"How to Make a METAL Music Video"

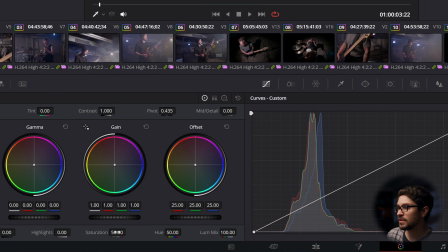995s
We're going to go to the top one here, go to our saturation down here, roll it to 0, and it might not look like anything happened.
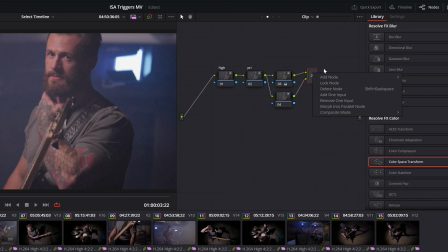1002s
What we want to do is go into this section, which is our actual layer, go to composition mode or composite mode, and make sure it's overlay.
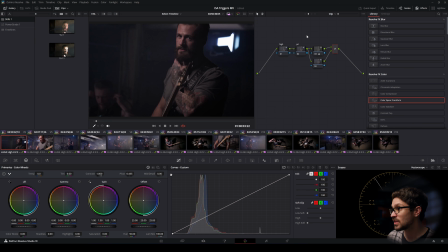1010s
And now look at it. One thing that bleach bypass always does is it really brings down the exposure, so it's super dark. So what we're gonna do is go into our primaries, this is why it's first, and go into the offset here. And now we'll just boost it until it's back to something forgivable.
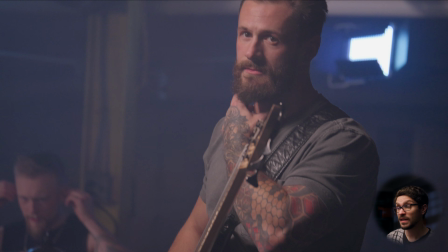1024s
So this is it from the log profile straight to like a Rec 709 look. And then with the bleach bypass, we have this.
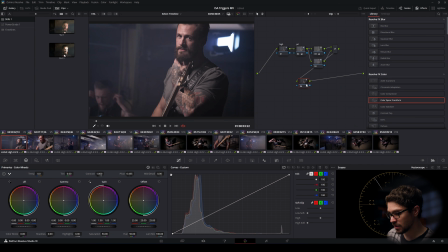1031s
It's looking pretty good, but we can get it even more there. Sometimes I'll do a contrast node, but I don't like using contrast like this. I find a better way to do it. Create a new node, and then I'm just gonna use my custom curves here. We can click here and go editable splines, and then now we can raise our black point,
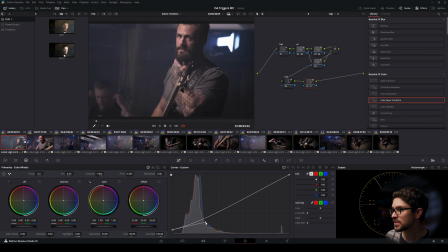1048s
but we have this handle here that lets us kind of push everything in a gradient way. This is like level 1 of doing this. Another way to do it is just get rid of the editable splines, and we can just do it like this.
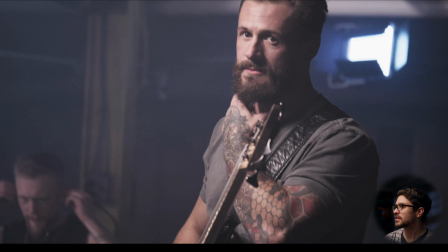1066s
So that's before and that's after. Just making the look a little bit more punchy.
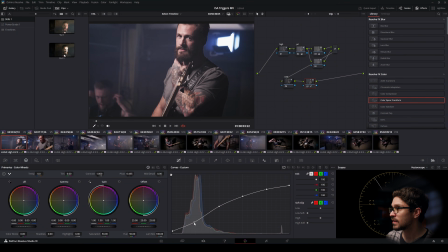1070s
And if we want to make it even more punchier, we can bring this shadowy section down even more. Next, I'm going to add a glow. Even look at what it did already. It's just gonna glow those highlights to kind of give it more, but dare I say, filmic look.
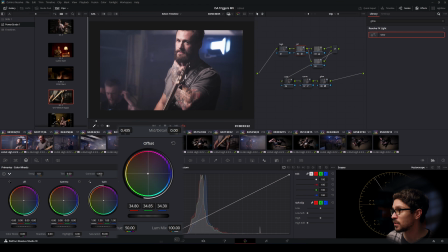1086s
Let's get it closer to the original, so let's push it more in the green and yellow, and we're already there.
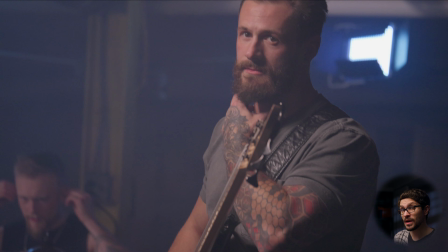1091s
With a few of those nodes, straight out of camera to a Rec 709 conversion to the bleach bypass look.
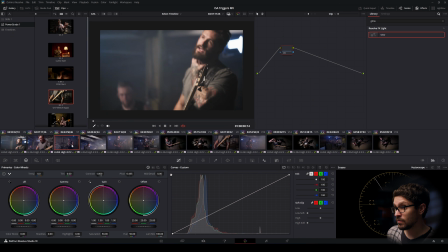1097s
But I think it matches the music a lot more. We can click on one of these clips, middle click, and it'll share the grade over.
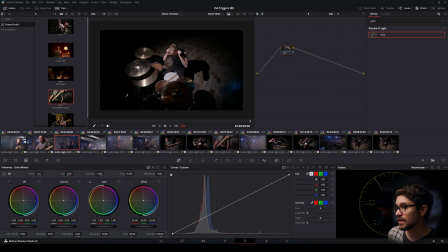1103s
What you'll notice is that I'm clicking on here and it's showing another clip, and that's because it's kind of just going to whatever clip is here. So we can either mute it, also within the color correction section, click on here, and then click on another one,
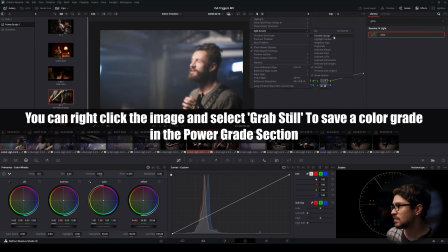1116s
and then we can go into split screen, and then selected clips.
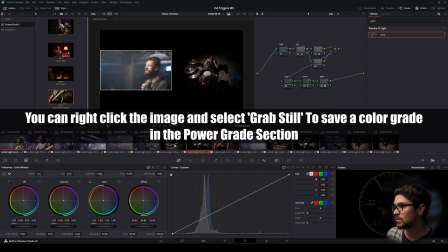1121s
And now we'll see only those 2 that we selected, or 3.
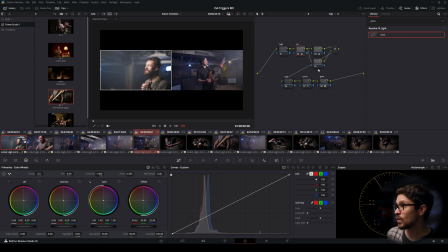1124s
Just keep in mind that whichever one has the red highlight around it is the one that is going to be affected by whatever changes you make in here.
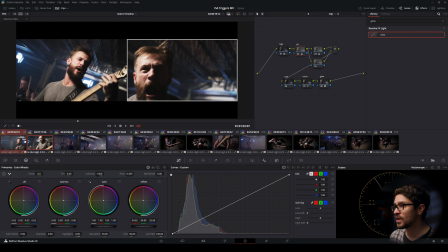1131s
And then just go through the entire music video with this kind of process. Try to match it so that the colors look the same, and just do your best. And then at the very end, I like to add my grain before my output.
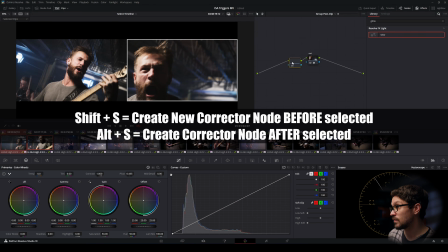1143s
So to put a node before something, you do Shift S instead of Alt S. And then here, I'm gonna go to grain,
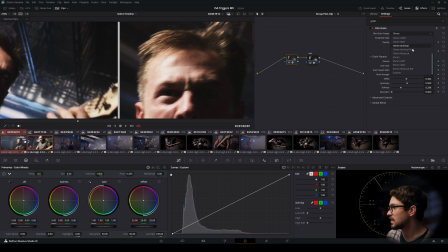1150s
and find the right grain that works for you. So I really like, if I'm really pushing grain, 16mm archival print.
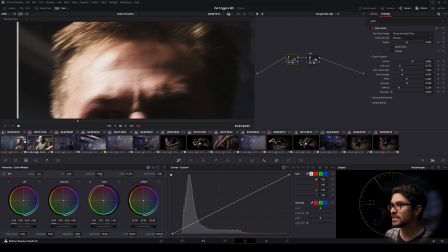1159s
It's adding all of that nice texture that you can see there, hopefully.
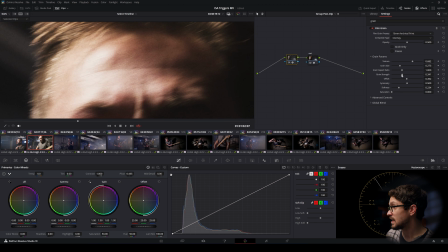1164s
I don't know what YouTube's gonna do to this. But we can obviously push it even more if we want, and it's a metal music video, so let's push it.
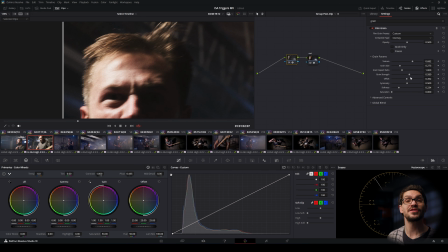1170s
Use your discretion and choose whatever you like.
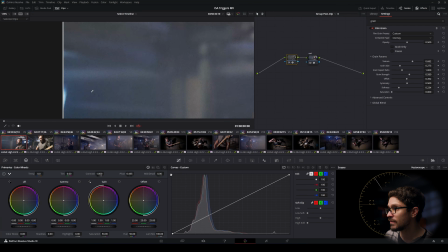1173s
What's nice is since it's on the group output, now all of the clips have that. So I did the same technique when it came to the actual storyline. And one thing that you can do that would actually probably be better than what I did, I didn't really color code certain things.
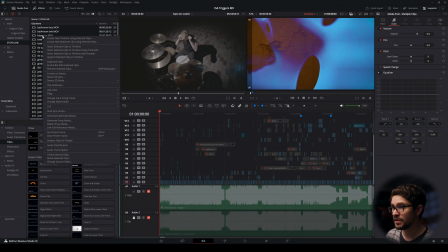1185s
These are all the storyline clips. Let's select all of these. We can go into clip color and orange. And now you can see these are all of the storyline clips. This was one of the most important shots when it came to the B-roll.
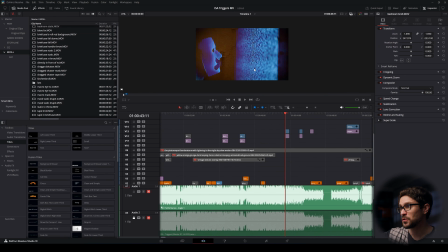1196s
When I kept hearing this song, this is like something that I visualized, just the person like right up to the TV, soaking it in and just being completely absorbed.
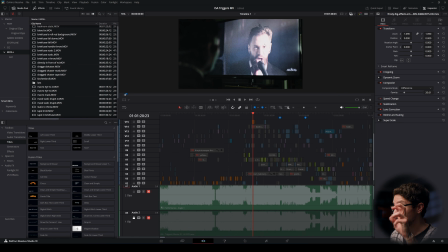1205s
And this, I'm just in my bedroom watching TV, watching the news, and you can see within the stuff that I'm putting onto the TV, I actually put their logo in the corner as if it's like the IC Aura TV station.
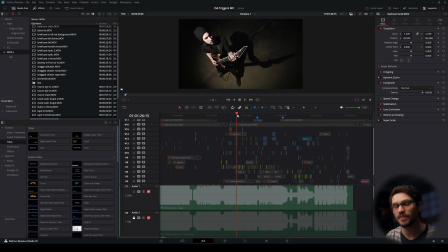1218s
One of the first things the band said was, I love how you put the IC Aura logo in there. It's all the little details that make such a difference. The more you watch something, the more these things come through. So this is one of my favorite shots and one of the hardest shots I had to do.
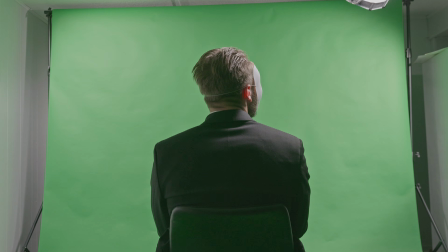1232s
We basically did tons of green screen shots where it's the back of their heads, as you can see,
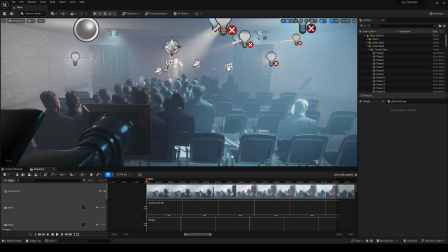1237s
at different angles, and I just like stacked them in Unreal Engine, different angles of it.